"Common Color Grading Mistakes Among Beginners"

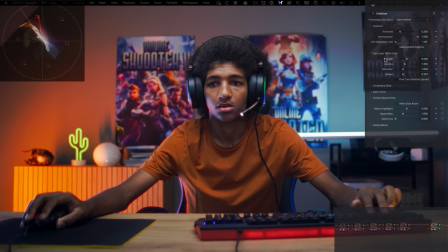(27:07)
I'm going to drop that on, because everything should have grain and halation, right wink wink so i'm gonna go in here i'm gonna take the strength and i'm gonna bring it
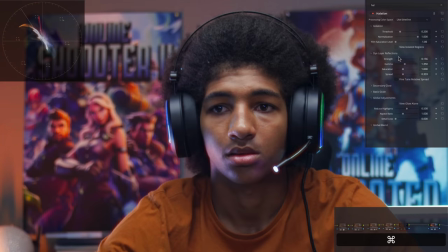(27:16)
down and i'm gonna be like okay this is looking pretty good i'm gonna leave that there and then i'm gonna go under my grain and i think um i'm really good i think this looks good send it to the client and the client comes
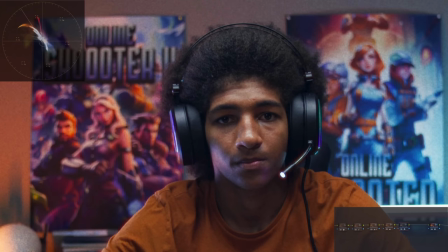(27:29)
back with like what just happened this is supposed to be a futuristic sci-fi short film.
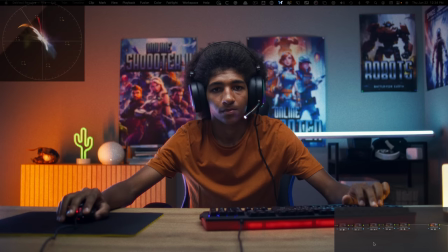(27:37)
I don't want grain. Like we don't need grain and we need more color separation. So now you're going, oh, okay. Like what am I supposed to do now? But if you would have just asked your client before starting on a project, we didn't have to deal with any of that because now our mission is clear.
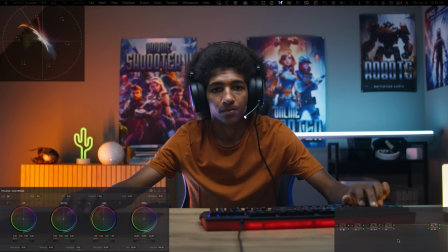(27:57)
So they need a lot of color separation. Okay. If that's the case, then let me add warmth in my highlights and then let me add a lot of like cold colors in my shadows
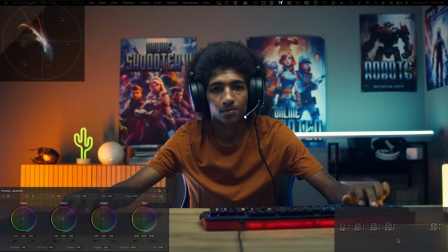(28:12)
I'm gonna go in my lock controls the technique that I showed you earlier and we're gonna just make sure that my hair look as black as possible and then I'm gonna lift it up a little bit something like that And now we have like this nice, warm look
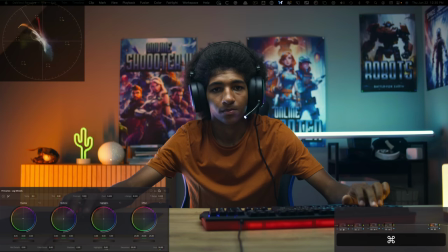(28:32)
with a pretty good color separation. Okay, so we can keep it somewhere around here. I'm gonna go back in my gamma and I'm gonna kind of find that happy medium where everything kind of just like blends in, but still there's a lot of color separation. So I'm gonna do that. And then they said no grain. So I don't need to waste my time on that.
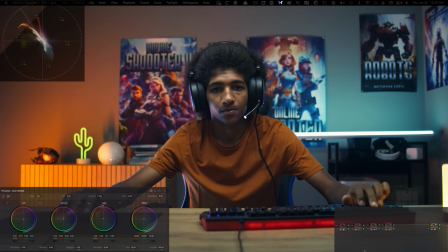(28:52)
Okay, let's grab a still, send it to the client and see what they say. And you see, just by doing that, I've saved hours and hours of time just wasting it on coming up with something because I have no direction. So there you have it. What I wanna know is which of these mistakes you're currently making, drop a comment below. If you have any video suggestions, put it in the comments as well. And on that note, thank you so much for watching. I'll see you in the next one.